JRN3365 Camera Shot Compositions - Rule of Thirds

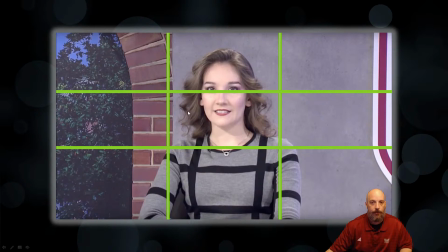4:12 So in this, I have my subject matter in this in the middle third, and I've got some space off to the left and to the right.
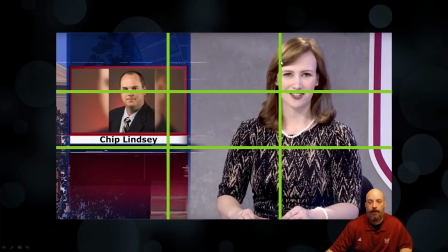4:19 If I'm doing an over the shoulder shot, I've got my subject matter taking up not just 1/3, but actually they're taking up 2/3. So I have them kind of placed in this 2/3 line, and then the graphic is taking up the other 1/3 to kind of offset the shot.
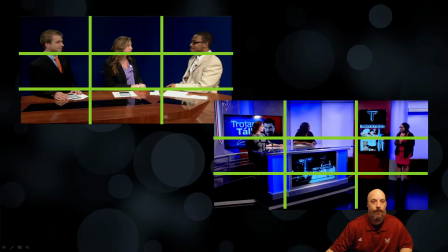4:36 And then even in the toss shots, so if we have 3 anchors who are close together, they each are taking their own third. And since my 2 anchors are kind of looking in one direction, you can kind of feel that there is that separation between the 2/3.
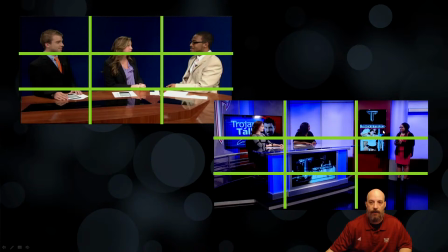4:50 Likewise with our sports toss, I have a set of balance of my sports anchor is off to the right side. I have my two anchors are closer to the divider, the first third and the second third.
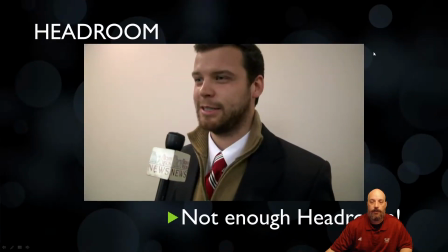5:02 So again, that's creating a little bit of symmetry and balance to help set up your shots. So when you're setting up your shots, think about the rule of thirds. And the other thing that you also want to think about in a shot configuration is what's known as headroom.
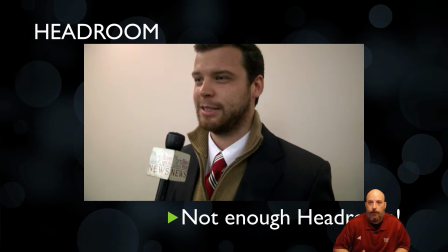5:17 I talked about this earlier when I was talking about the safety zone, but whenever you set up a shot, make sure that there's always at least a couple of inches above their camera. And in this case, you can kind of see it's getting cut off at the top of my head. So in this case, this subject does not have enough room on the top of their head and they're getting cut off.
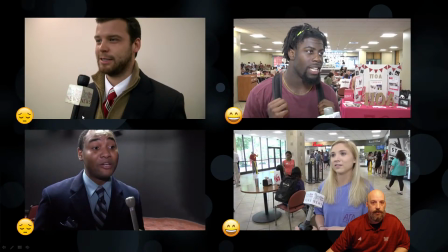5:34 So a few examples of bad headroom is, again, you ignore the safe zone and your shot's going to get cut off. On the opposite of that, I have two subjects that are being interviewed, and they've got plenty of room above their head. They've got plenty of room in front of them.
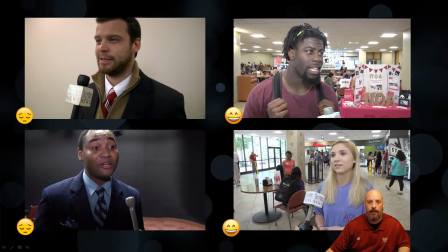5:49 So you can see that the rule of thirds is being applied well to give them a leadway in front of them, and as well as to provide a little bit of headroom. Now, I'm not going to give them entire 1/3 of space above their head unless there's something in the background that would necessitate that.
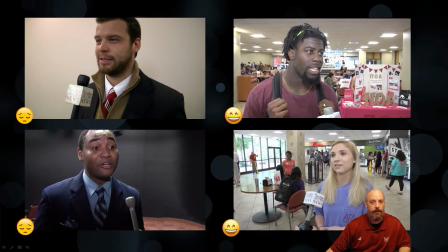6:05 But for the most part, using the rule of thirds and a little bit of headroom above them, that makes for a very good shot.
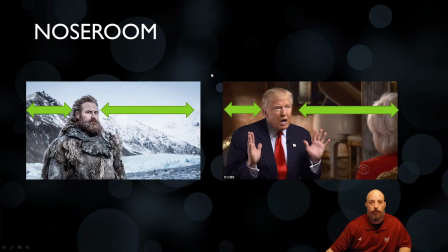6:12 Now, likewise, another rule that you want to look at is what's called the nose room. And this is, again, going to apply the rule of thirds. So with this, whenever you have an interview subject, you're going to have them in 1/3 of the shot. And then in front of them, you're going to have 2/3 of the content taking up.
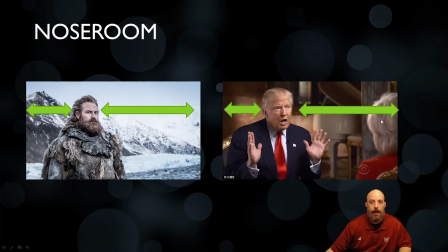6:29 In this picture on the right, you have the subject being interviewed, and the reporter is actually sitting in the shot as well. So you can see as he's talking, there is 1/3 of space behind him, 2/3 of space in front of him or in front of his face. And this is what's called the nose room.
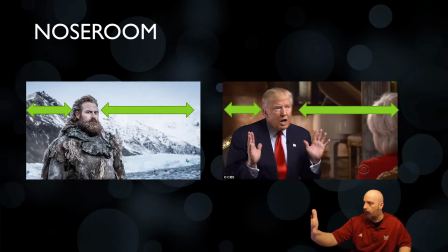6:45 So whenever they're setting up the shot, you want to make sure that they have plenty of room in front of them to look at and just a little bit of room behind them.
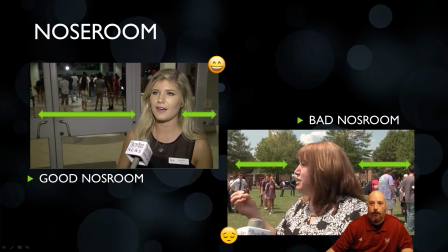6:54 So when we're looking at nose room, this one works very well. My subject matter has a little bit of space behind them, 2/3 of the screen in front of them, and they're looking off in the direction of the nose room. This picture in the bottom right, this is a bad example of nose room because the subject matter is in the middle of the screen and they're centered.
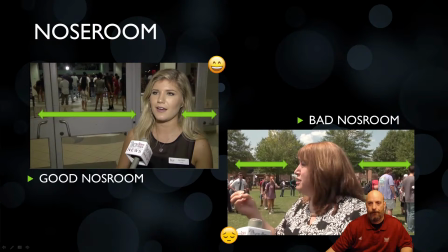7:13 And even though they are looking off to the screen, you can kind of see that it's set up sort of an awkward look. Now, one of the other things that I've noticed with this is the reporter had them shooting from the side, so you're getting mostly just a profile shot. When you're getting an interview, you want to get not straight on, not profile, you want to get almost a quarter,
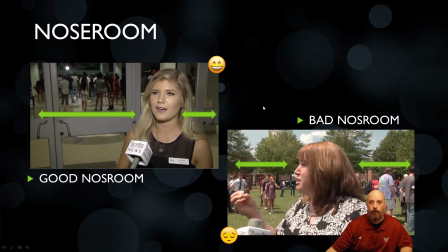7:32 so you're going to be at like a 45-degree angle from the person, so that's going to give them plenty of nose room, and you're not going to get just the side of their head or get a profile ear shot.
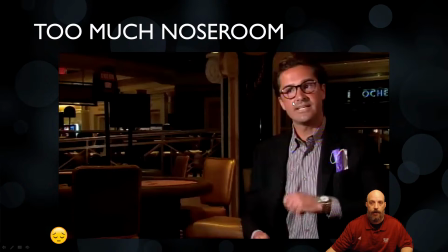7:42 So one of the things that you may also have in the case of this particular shot, I feel that this subject has far too much room in front of them. So you might want to tighten up your shot so that you don't have a lot of this dead space.
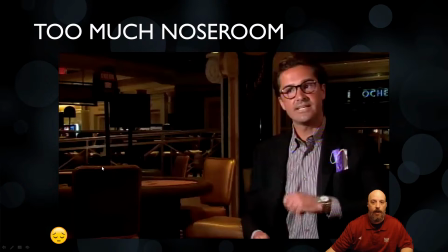7:55 Now, a counterpoint that could be made is if they're talking about how the room is now empty. So if this is a case of COVID, as I can see by the mask in his pocket, that he may be talking about how business is dead. So the reporter may have chosen to have a lot of extra room of empty seats for storytelling.
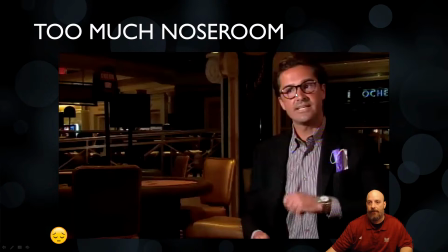8:14 But personal opinion, I think this, if that's not the case, then they went too wide and they just kind of lost him in the 2/3. Or they lost him in the space. So this may be a little too much nose room and too wide of a shot.
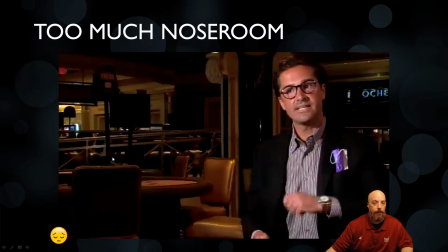8:29 So you may want to get tighter. But again, they may be using this for a background to help tell the story.
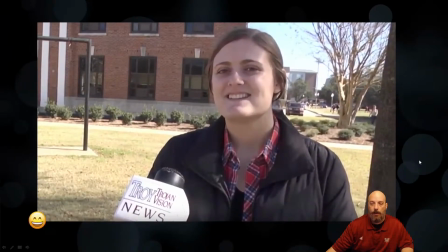8:35 And I just kind of missed out on that. So again, when we look at a shot, this is for the most part pretty good. I've got good headroom. I've got good nose room in front of them. I've got a little bit of room behind them. The only downside is at this point, they're looking at the camera and not the reporter.
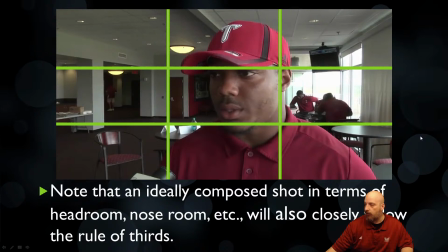8:53 So for this shot, this is pretty good. Again, he's taking up the 2/3 on the right. He's got a little bit of room above his head. He's got leadway off to the screen. So this looks like a pretty good shot. My only comment for this one is they shot in front of a window.
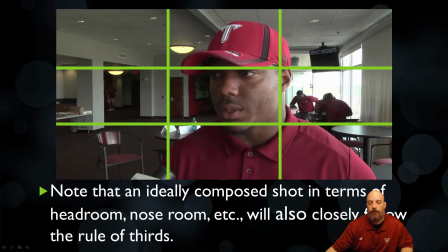9:10 And shooting television cameras in front of a window are going to give you a bad effect. So in this case, the windows become brighter and we can't see what's actually happening outside.
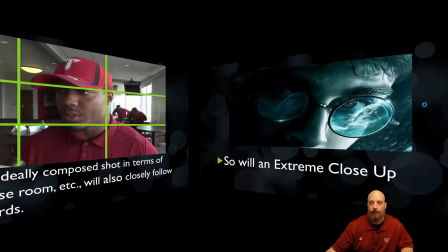9:19 But as far as shot composition, this would be a pretty good shot. And you can even use rule of thirds in extreme close-ups.
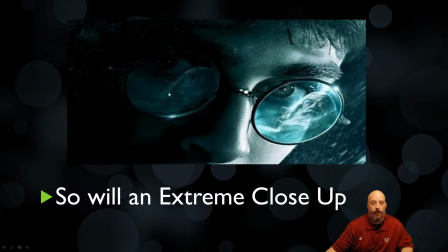9:27 So again, we have his eyes kind of taking up that dividing line between the first and second third and the second and third thirds. So you can even use the rule of thirds to kind of give you some balance and symmetry even on tight shots as well.
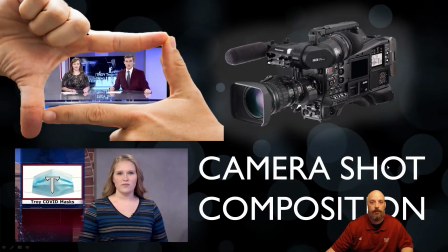9:40 So that's going to be just kind of a look at how you can set up your shots, and especially using the rule of thirds are going to help you get a good balance and good symmetry for any shots that